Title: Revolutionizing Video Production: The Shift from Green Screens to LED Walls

You may have heard the term virtual production floating around and seen jaw-dropping effects in TV shows like The Mandalorian. But what does it mean, and how is it changing the game for the world of TV, film, and even live events? Well, we're going to delve into the exciting topic of virtual production, exploring its benefits, challenges, and the potential implications for the future. And if you watch until the end, I'll reveal a little secret. At its heart, virtual production refers to a method of filmmaking that seamlessly integrates live action footage with computer-generated environments in real time. I'm sure most of you will be familiar with chroma key techniques, aka green screen.
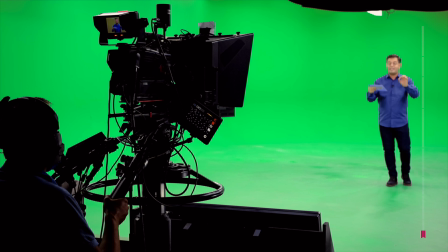45s
As you know, actors or presenters perform in front of a green or blue backdrop, and the background is added later in post. This method enables us to place our performers in any setting imaginable,
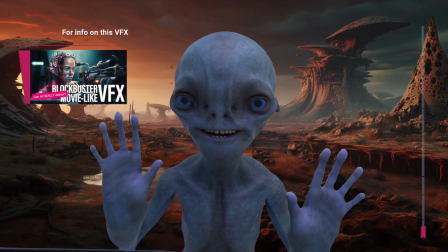56s
whether on top of a skyscraper or an alien landscape, by keying or masking out anything that is chroma colour. However, it's not without its limitations.
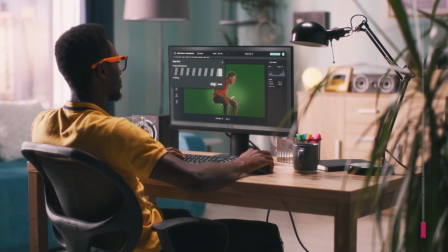67s
For instance, it often requires extensive post-production work to ensure that the lighting and the shadows on the actors match the digitally added background. Now enter the era of LED walls. This is where virtual production takes a leap forward. As you can see, I'm standing in a studio with a vast LED on either side of me.
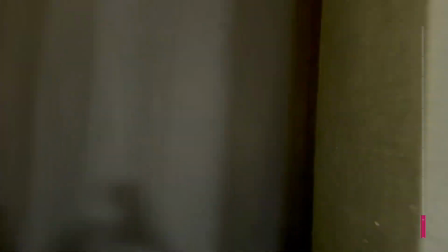90s
If I take you around the back for a sneaky peek behind the scenes,
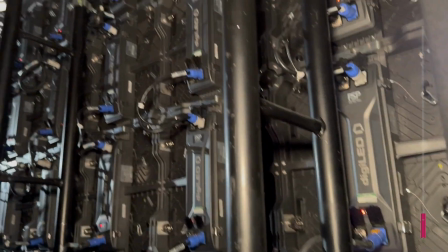93s
you can see the walls are made up of lots of individual tiles rather than being just one giant telescreen.
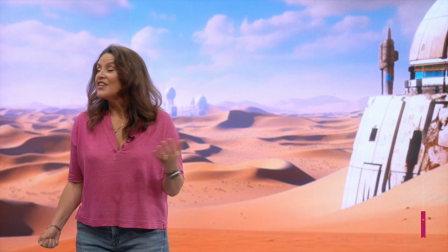99s
And coming back around to the front, you can see that this distant sci-fi planet isn't added later.
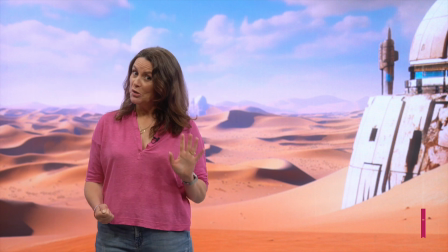105s
It's right there behind me, making it much easier for me as very much a non-actor to imagine and react to the world around me.
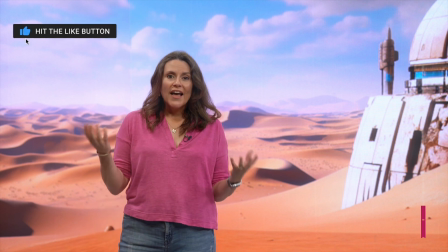115s
Lighting is also more accurate, as it reflects off virtual environments displayed on the LED walls.
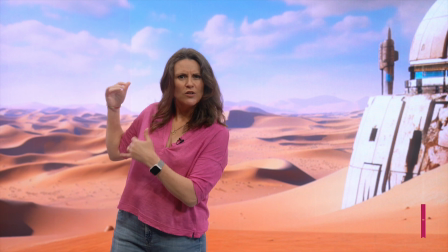121s
And unlike the spill you get up against a green screen,
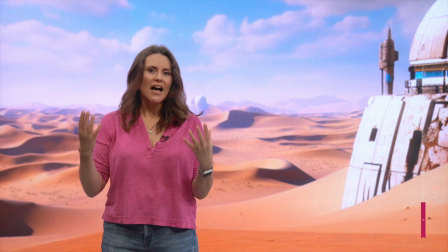124s
anything around the edges here is reacting to the scene behind rather than leaving a problem to be tweaked out later in post.
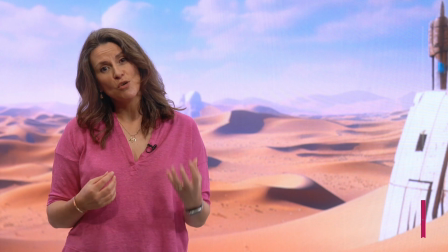132s
So, despite a few challenges that we'll discuss in a few minutes,
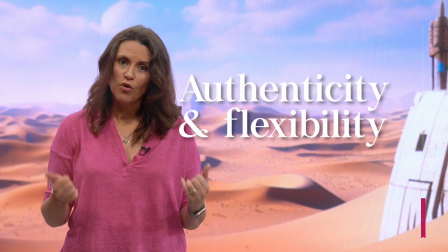136s
I think LED walls provide greater authenticity and flexibility in most instances,
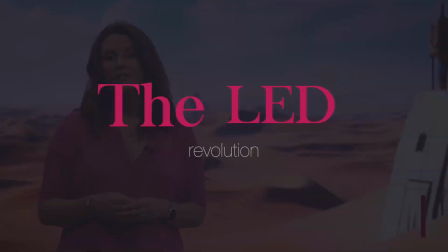143s
especially in corporate applications when compared to traditional green screens. A perfect example of big budget virtual production in action, and one I've cited repeatedly to my clients over the last couple of years when trying to explain this giant LED wall thing, is the Disney Plus series The Mandalorian. I mean, who doesn't love a bit of Star Wars?
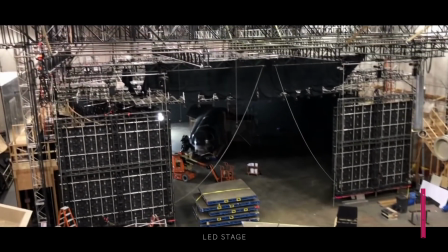162s
Here, a colossal circular LED wall and ceiling was used to alter the environment and lighting to set the scene.
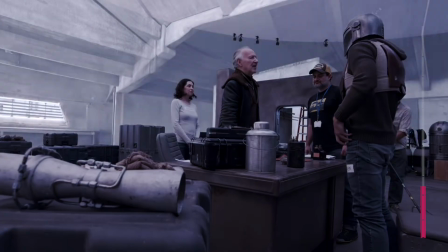170s
The stunning results this production method produces have set a new standard in filmmaking.
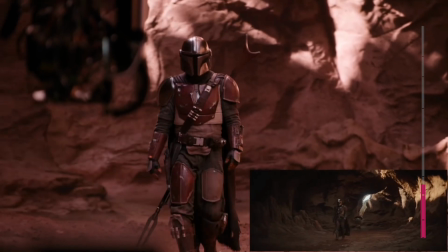175s
You simply couldn't have had a shiny costume like that in front of a green screen.
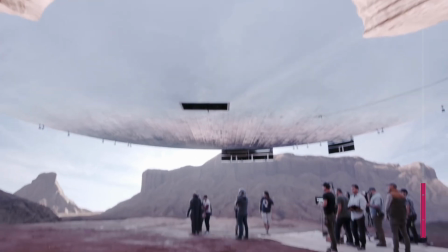180s
It would just reflect and consequently disappear. Now the thing is, it's all very well and good looking at big budget productions like Disney's Mandalorian, but if we dig deeper into the challenges of virtual production, two key issues start to surface. One, moiré, and two, colour reproduction. Let's start by talking about the moiré effect. This is a visual perception that creates a wavy pattern when one set of lines or dots is superimposed on another, and they differ in relative size, angle, or spacing. If you've ever been a presenter on video, I'll bet you've been asked by the producer or director to not wear fine checks or stripes.
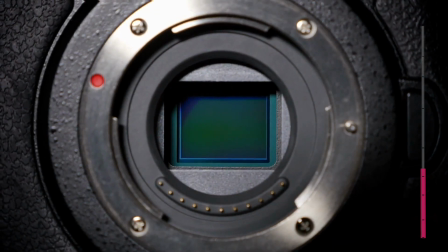218s
It's because the camera sensor is made up of millions of tiny pixels, and it doesn't know where to put the pixel of the fine stripe. The same happens when a video camera films against an LED wall full of pixels.
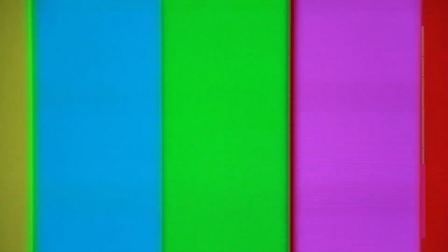231s
The conflict between the grid of pixels on the camera sensor and the grid of pixels on the LED wall can also result in moiré. So understanding this potential challenge is essential, especially when it involves LED walls, which in the main aren't particularly high resolution, despite their scale.